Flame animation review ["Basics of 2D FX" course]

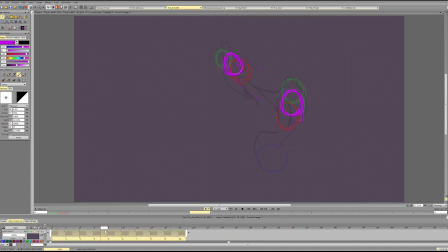(8:22)
Maybe even faster at the start. We need to make the transition more believable. Okay, maybe something like this.
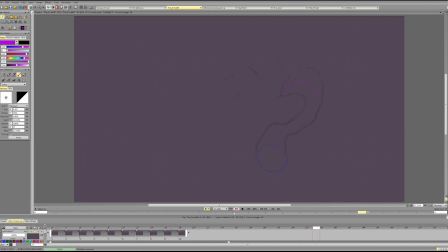And then again we have the next mass. It becomes this particle, which will probably still continue some of the motion.
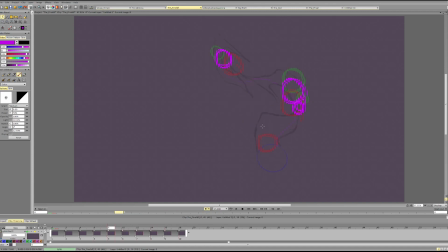(8:57)
So 1, you see, and it's going to the right. We haven't really built up the motion to the left just yet, so we'd move it slightly more to the left. Here, a lot of momentum. You're adding a lot of momentum,
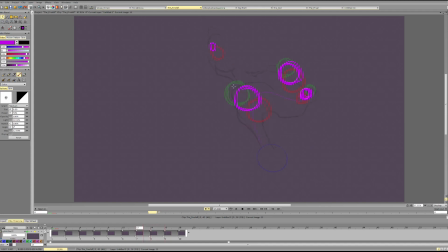(9:16)
and then we're suddenly changing it, which again feels a bit sudden. It will probably need quite more time to slow down.
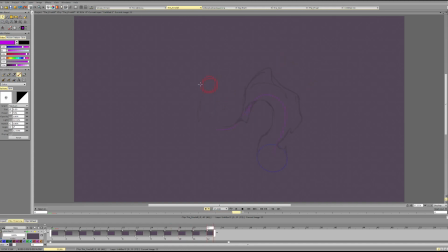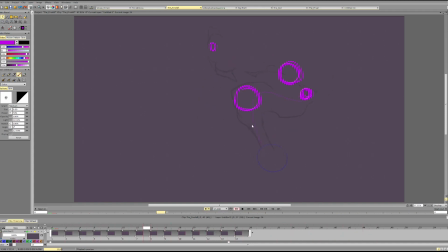And then here again, we're going straight up, and then we're going to the right very fast.
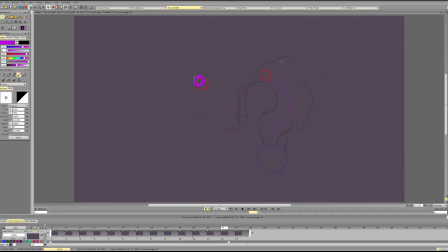(10:07)
Then we're not going to the right, then we're going to the right really fast. So how would it probably happen? We would, instead of trying to move the same mass that was on the left to the right,
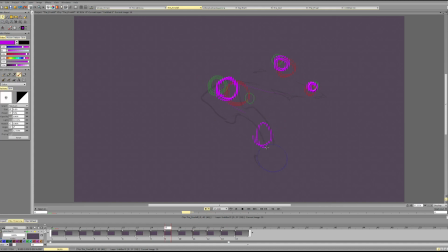(10:26)
we can instead start building the mass as the foundation, at the base, which actually starts going to the right.
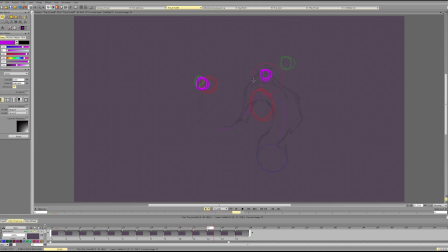(10:39)
And that would make more sense, and that would make the path of the particle way simpler. And then you see it again stops in the air, even if it had a lot of momentum.
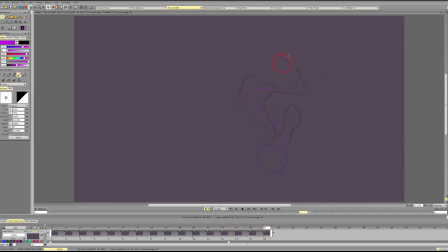(11:00)
So we probably need to continue the motion for quite some time.
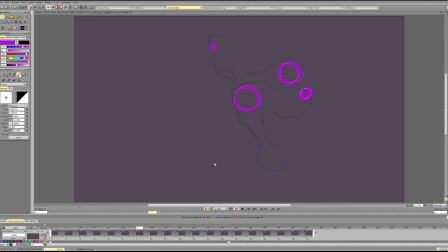And the same thing with this particle here. So you see, you're dragging it all the way from the very center to the all the way to the right,
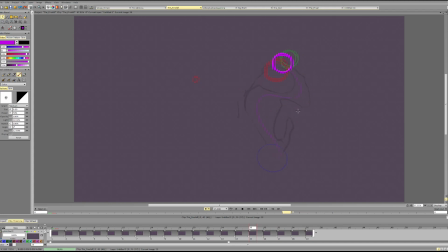(11:36)
which, I mean, potentially is possible, but quite unlikely for the fire. So you see it's going and rotating to the left actually,
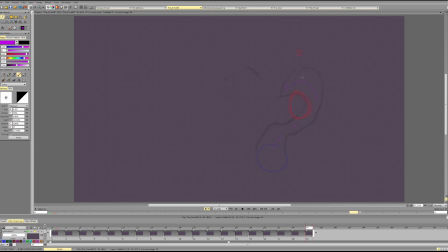(11:54)
being pushed to the left. So it doesn't make sense for it to rapidly go to the right. It will probably try rising and dissipating.
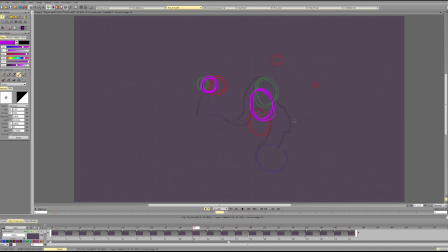(12:06)
And the motion to the right can be done through the next particle, which is going more on the curve to the right. Oh, tracking around thing.